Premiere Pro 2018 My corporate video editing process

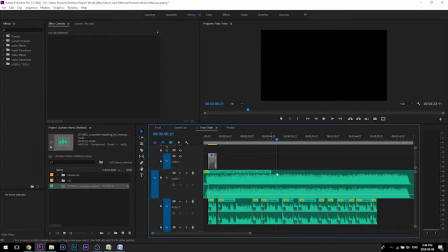I am going to be pacing these audio, this voiceover a little bit to create spaces in between them where I need to, in case some of the B-roll audio can be of some significance in between some of these moments here. But ballpark speaking, I'm going to have to cut the song just a little bit shorter,
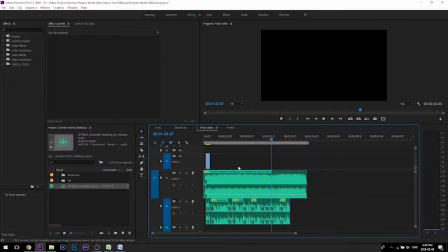which isn't too big of a deal, but we are definitely, we're on our way here.
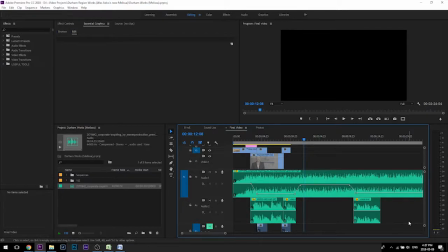So now it's time to start copying and pasting clips from our B-roll sequence onto our final video.
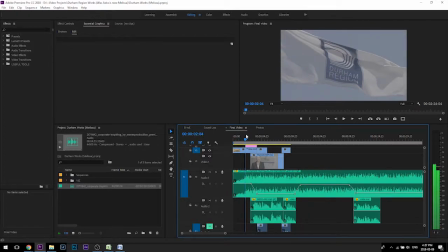To start the video, I chose the slow-mo shot of the flag blowing in the wind, and then I listened to a sting in the music that had the sort of sounds that I'm going to put this title in for.
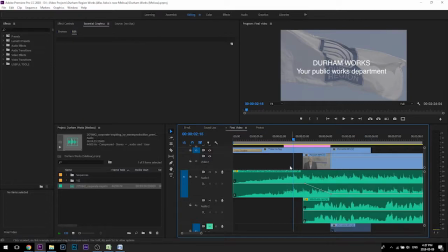I'm just putting a placeholder title in for the time being because I'm going to focus on building the sequence before I spend too much time working with this,
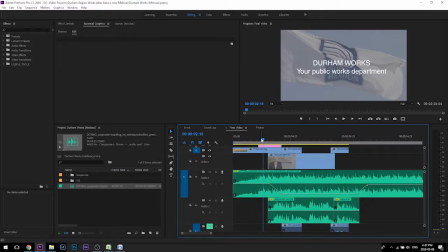because I may even scrap the idea of having a title here, so I don't want to put too much time into it.
The Region of Durham Works Department.
I've placed my first sound up, which was written in the script, which comes with this video bit,
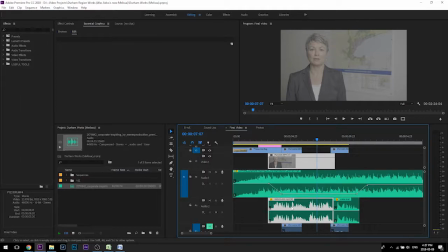and so I put in a couple of keyframes here to make room for the audio from the microphone, so that it's not blurred by the audio from the song. So it's kind of going like this so far.
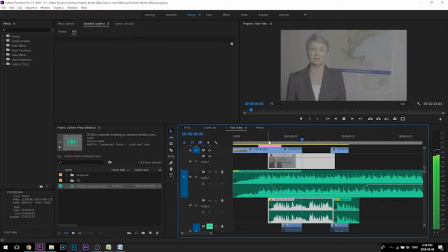The Region of Durham Works Department provides essential services, many of which impact our daily lives. This is your Public Works Department.
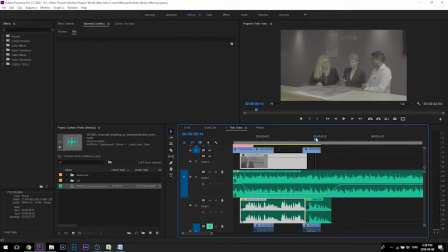So based on the script where she says, "This is your Public Works Department," I decided to spread out her voiceover and create a gap in between it. I did that because I don't want to choose a single shot to represent "This is your Public Works Department."
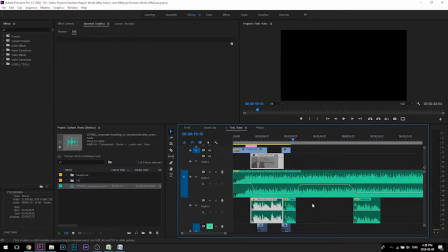I need a bunch of shots. So I'm going to have her say that, and then I have this gap in here where I keyframes the audio back up so that we listen to the song. And the song has this swell that develops and then has a change in instruments.
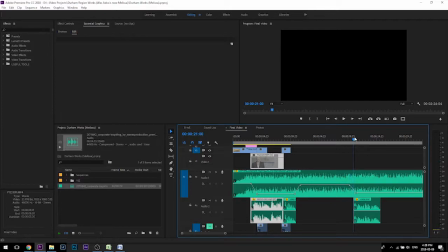We're part of your daily review.
So shortly after the music changes, it's like adds in instruments, I drop the music again and start the voiceover all over again. So what I'm going to do next is look for B-roll shots that go in here that have good B-roll audio,
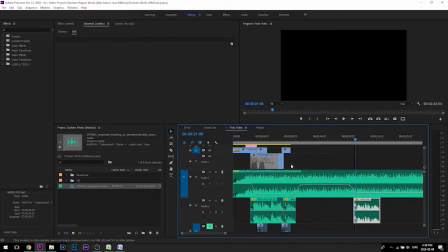because I don't want it to just be music playing in here, that represent the different public works departments.
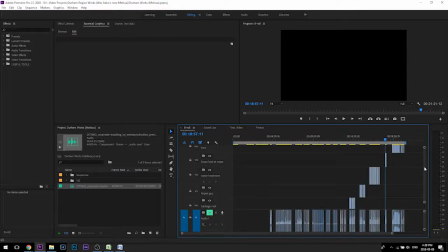So it's time to start sifting through all these B-roll shots. And the more shots that you can carry in your head at the same time,
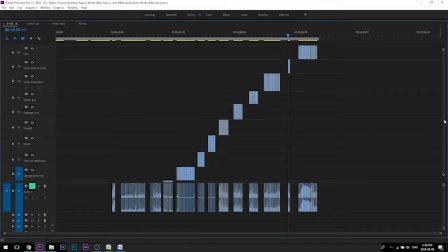the better you'll be at creating little mini sequences within your larger video.
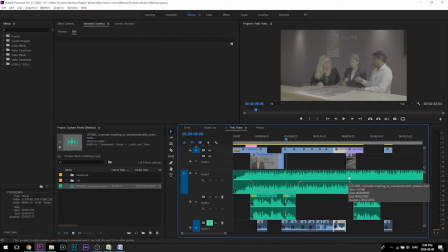I was able to go through the B-roll collection and find an
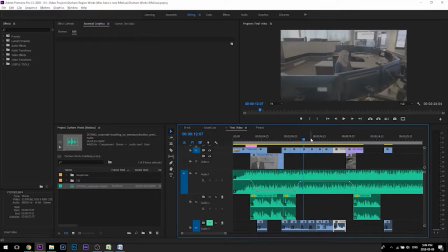appropriate clip for representing each of the different days that I was filming. And while I was picking the B-roll clips, I was trying to be mindful of the direction of where your eye is going to be. So I'm trying to keep it right in the middle of the frame as I'm choosing shots.
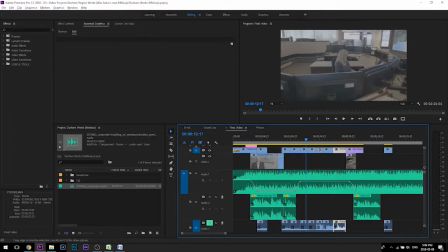So I was putting shots in and trying them out, then moving them back and pasting back and forth. And so just gathering these clips here probably took me about 20 minutes or so, because I have to be really picky, especially at this hour or this minute, the second of the video, that these shots need to be really strong up front to get people's attention.
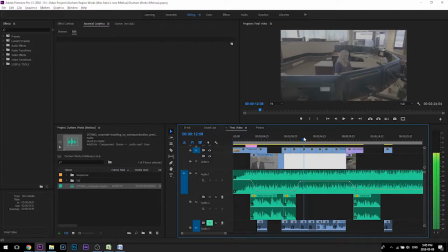So I have a push-in shot, and then a Steadicam shot with the person in the middle, and then I had another shot that continued the Steadicam motion in the same direction.
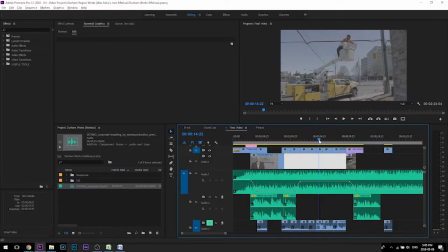And then the direction changes here, but I like how the guy and the cherry picker points to something and he's kind of pointing at the swinging arm of the construction piece. And then while your eye is over here now, that's in a spot for this dude here to kind of look up.
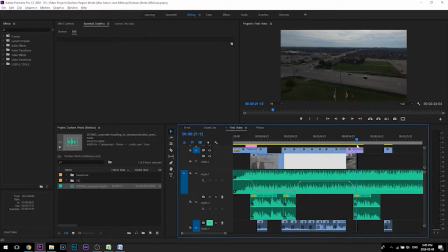And then I have a drone shot here, which is of course really generic and works well with generic parts of the script.